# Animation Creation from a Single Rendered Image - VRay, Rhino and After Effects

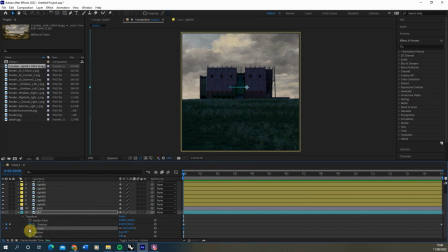[20:25]
What we can also do is just add a slight variation in the scale. So when we get to here, let's put this up to sort of 66% potentially. And all that's going to do is it's just going to very gradually zoom in the sky as well, just to make it feel like the sky is kind of moving with the camera move as well.
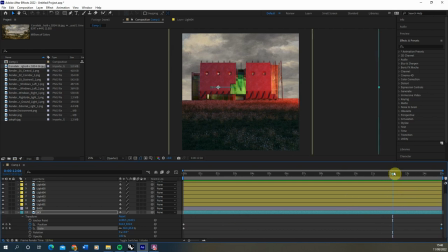[20:45]
So it's just creating slightly dynamic effects there to help sell the effect of the camera kind of panning in like so. Now we can also add a few effects to the sky itself.
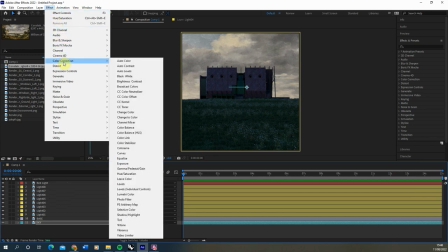[20:57]
If we go to the effects and go to color corrections, we might want to use this to match the tone of the image a little bit more.
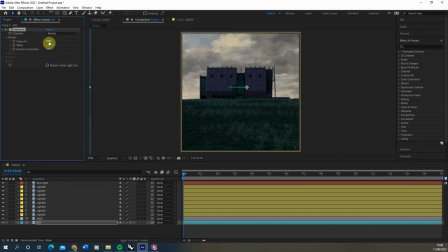[21:03]
So I think here we're going to just add an exposure just to lower that down slightly, just to match the darkness of the image. I'm going to use the kind of gamma offset here to help me do that too. Just want to keep it ever so slight on there.
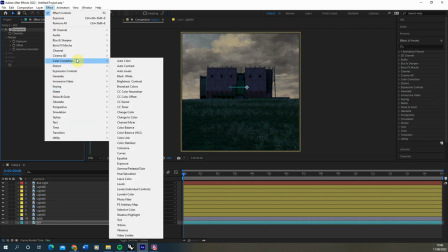[21:20]
I think as well, let's also go to the color corrections, go to hue saturation.
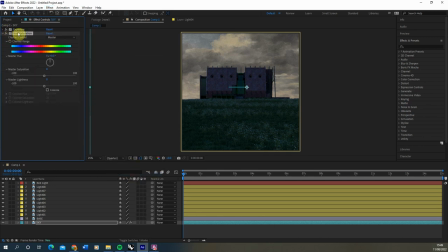[21:26]
We're going to, in our little hue saturation option here, we're going to tick on the colorize option. Let's go and scale it up to a sort of bluish hue here, just to sort of match the blue tones of the image. Might need to kind of just play around with that darkness, lightness and the saturation.
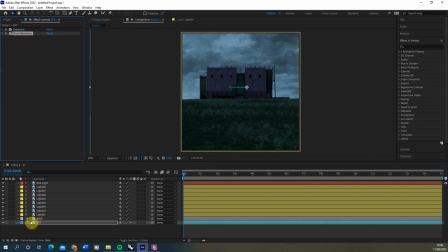[21:44]
And then what we can do as well is if we find that hue saturation in the sky layer,
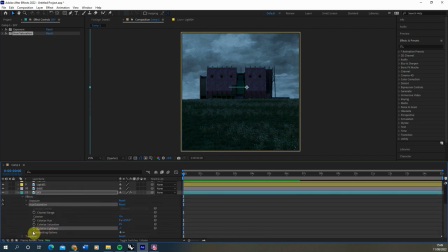[21:52]
under effects, under hue saturation, we've got this compositing options here, and we can lower that effect opacity. So I'm just going to do it somewhere around there, like so. And actually we could almost brighten up the sky as the lights come on,
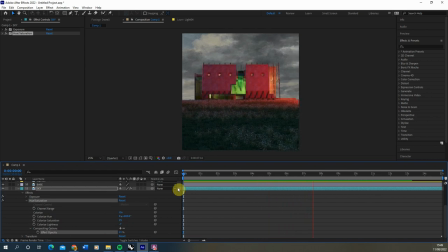[22:08]
but I think for now we're just going to keep it like this, so the sky is just nicely moving in the background of my image as well.
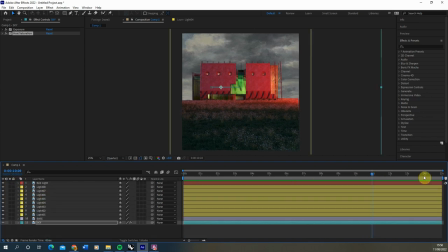[22:15]
Now to finish this off, we're going to add a couple more effects just to create a little bit more depth in the scene. And that's where our ZDepth is going to come in.
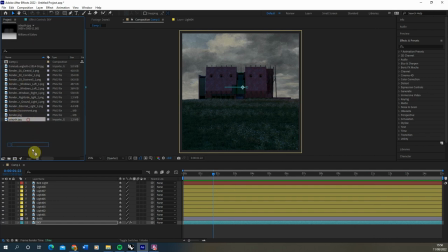[22:23]
So if we go back and find that ZDepth map here, we're just going to drag it and drop it right on top of the red light layer here.
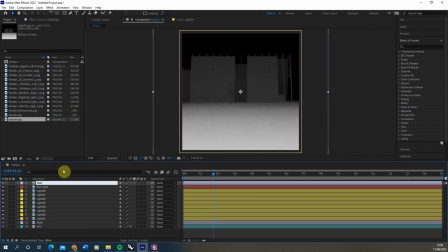[22:31]
And we're going to rename it Mist. And we're going to use this to create a kind of fog in the scene here. Now the first thing we need to do is obviously we need to make it scale correctly with the base image. So exactly as we've done before, open up the transform,
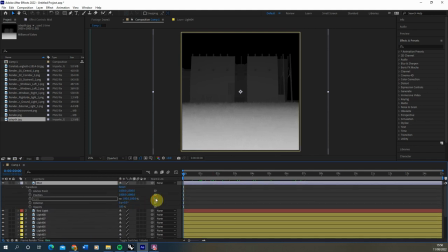[22:47]
open up the base transform, and just pick that whip, move it down,
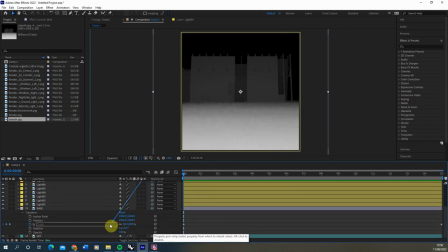[22:53]
and lock it into the sky there.
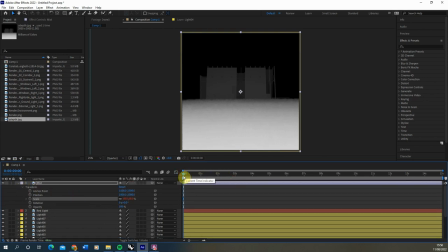[22:57]
And that way our mist will then transform and scale with the base. Now that we've done that, we can then also blend this in, and we're going to move this on to a screen blending mode as well.
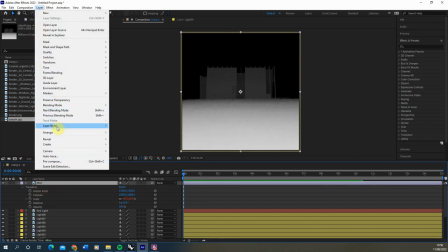[23:12]
So just select that mist layer, go to layer, blending modes and screen to bring it on.
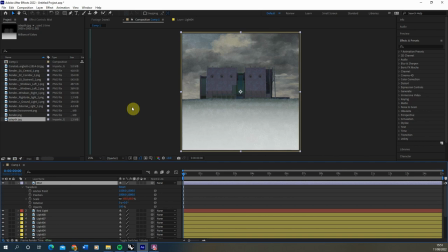[23:17]
Now what it's currently doing is, because it's white in the foreground, it's kind of adding a mist to the foreground but not the background, and I actually want it to be the opposite to this. So in order to invert this image, the best way to do it to keep that level of control with this effect is
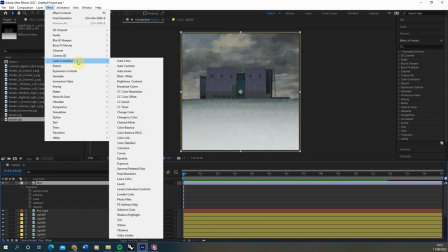[23:32]
actually to go to color corrections in my effects panel and add in a curves here.
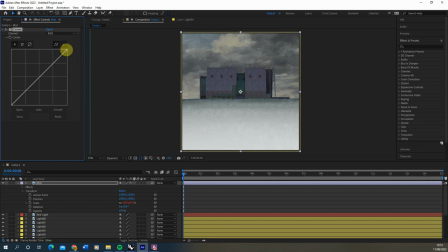[23:37]
And if we take the kind of right hand side of the curves and drop it down to the bottom,
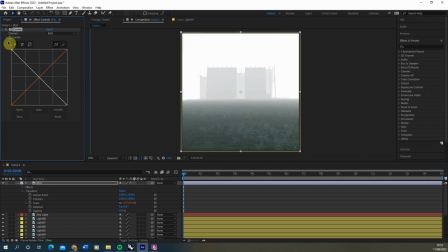[23:42]
take the left hand side and drop it up to the top, essentially we're just inverting that Z depth around. So now where it was black is now white, and where it's white it was now black.
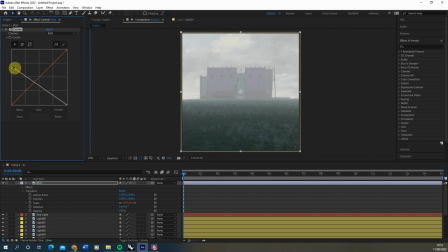[23:52]
And we can also use the curves to move that fog into different places in the scene. So if we want to pull it forward, we can drag it to the right. If we want to move it backwards, we can drag it down on the left hand side axis there. And we'll just find a sort of nice balance here, and then we're also going to just lower that opacity as well.
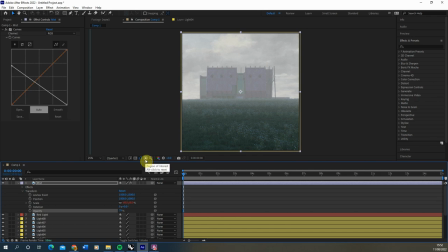[24:13]
And what we'll do is, I think we're going to have the building sort of emerge from the mist, so we can actually animate that opacity, clicking on the time again, scrolling it to the very end, and then just lowering that opacity down slightly.
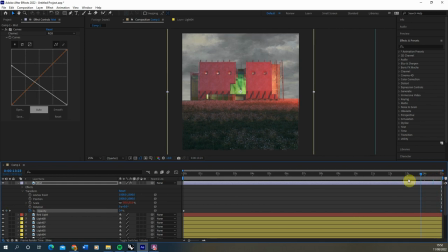[24:26]
And what that would do is it would just get less misty
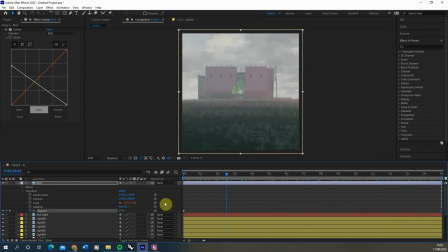[24:32]
as we move into the image there, like so. Now, for a final effect,
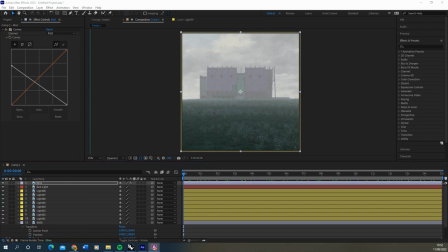[24:40]
we're just going to add a slight rain effect to this image to kind of give the feeling that it's a sort of slight rainy, misty sort of day.
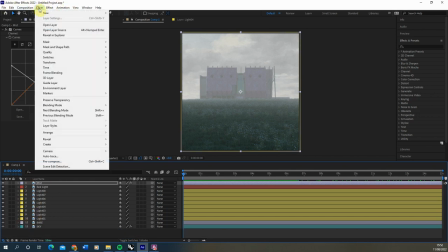[24:48]
To do that, we're just going to create a brand new layer, make a new solid layer here,
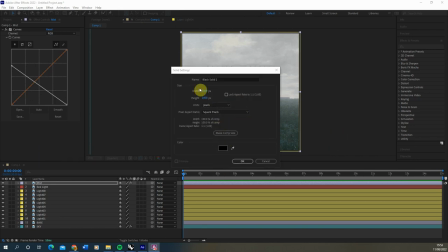[24:55]
make sure this layer is black, and we're going to keep it at the same size as our current layer. Hit OK.
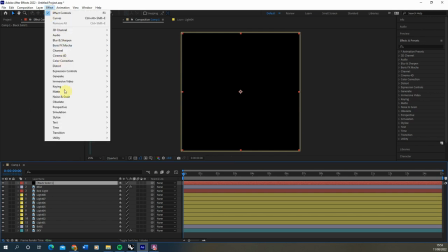[25:02]
Then we're going to go to the effects panel up here, we're going to go to simulation and down to rainfall there.
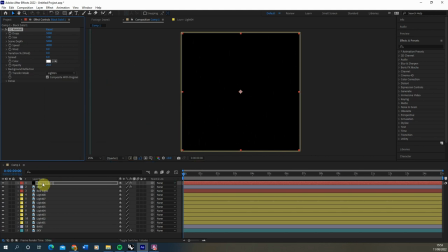[25:09]
And what this would do is it will add a kind of rain simulation onto the top of our sort of black solid. And we're going to just up the opacity to 100% so we can see it. And if we just hit enter, you can kind of see that rain effect there.
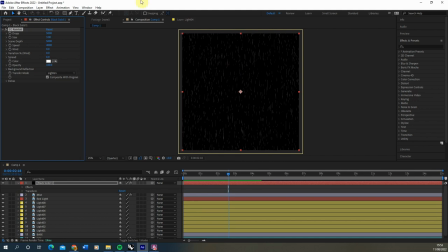[25:23]
And we're going to do a couple of things to let this match our scene. The first is we're just going to add a bit of depth to this. I usually scroll this up a bit higher just so it feels like the image is a bit deeper. We're going to also kind of change the size of the raindrops, make them a little bit bigger, get a few more sort of in there.
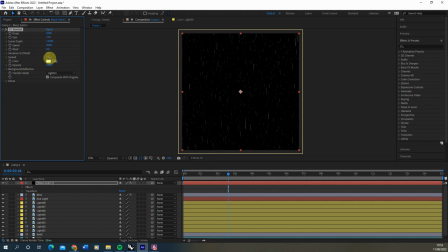[25:43]
We can kind of adjust the spread of them if you kind of want them a little bit sort of different location. We can kind of up the number of drops if you want to. And once we're sort of happy with the amount and we think that's sort of working well, we also want to go to the layer,
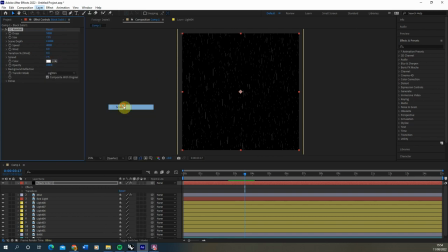[26:00]
go to the blending modes and put this on a screen as well so we can start to see it over the top of our image.
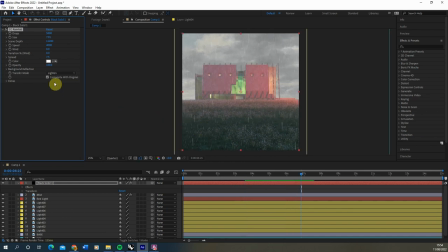[26:06]
So there we have that sort of rain effect. Now, another thing to make this look a little bit better is we're just going to lower that size slightly down,
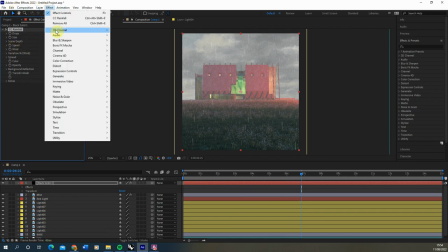[26:14]
I think, and we're going to add in a blur to this just to make the rain feel a little bit more blurred with the motion.
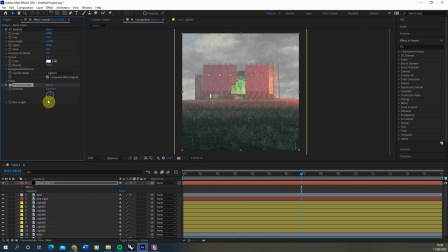[26:20]
So if we go to blur, we can find a directional blur, and then we just up the blur length just to add a bit of motion blur to that rain, like so there. So there we've got our sort of rain effect going on. We can always sort of lower or heighten the opacity of that.
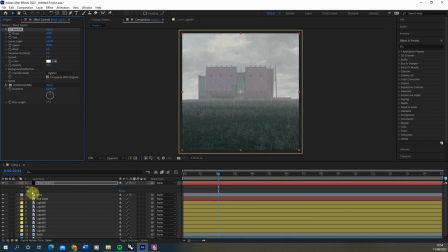[26:41]
And what you might also want to do is just scale it similar to the moving of the image. We probably don't want to scale it as much as the pan is scaling, but if we just go to transform,
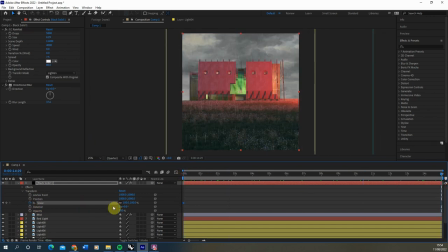[26:51]
hit on the scale option, and we're just going to scale it up maybe to sort of like 120 there,
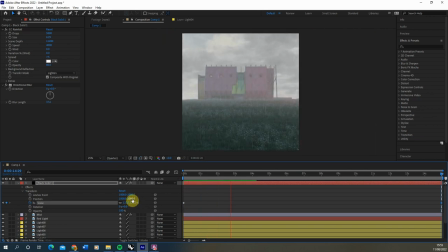[26:57]
just so the rain is slightly scaling in as we move into our image. It will just give us a slight sort of scale on that rain effect, like so there.
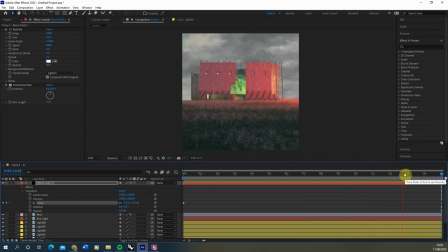[27:08]
You might almost want to sort of play with the opacity as well as it's moving in. But there you can see we've now got that sort of nice rain effect over the top of the image, giving a little bit more sort of dynamic atmosphere to the scene as well. So I think we're going to sort of finish up there.
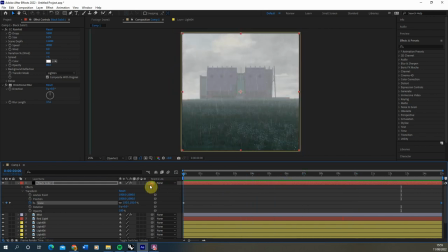[27:24]
So that was essentially the main points of just starting to tweak that still image here and starting to add different animated effects on top of it.
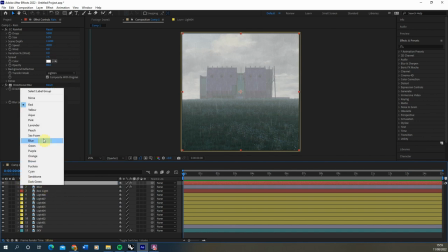[27:33]
Obviously, you can kind of keep going with these and add in more layers, more different effects on.
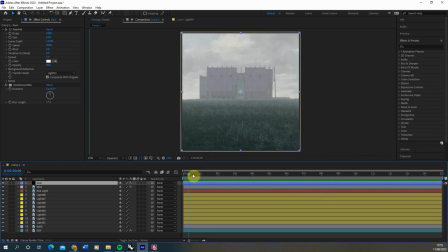[27:38]
We could kind of compose different bits of footage if we wanted to on top of this. But as a starter, this is just a way of taking a single rendered frame and using it to turn it into an animation here. And it might be a way of just starting to add a little bit of more dynamic motion to your renders that you're getting out from VRay.
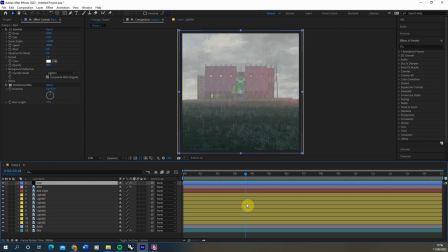[27:57]
This effect also works with just still imagery you might have done in Photoshop or Illustrator, so don't feel it's just limited to renders that you've done. It can be done with any other sort of imagery as well. So I hope you found this video tutorial useful, and if you want to watch any other videos on rendering,
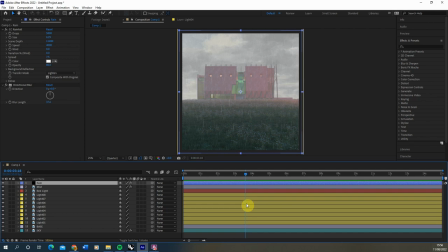[28:14]
animation, different effects using Rhino, VRay, After Effects and Photoshop, please check out the videos on the channel. Thanks for watching.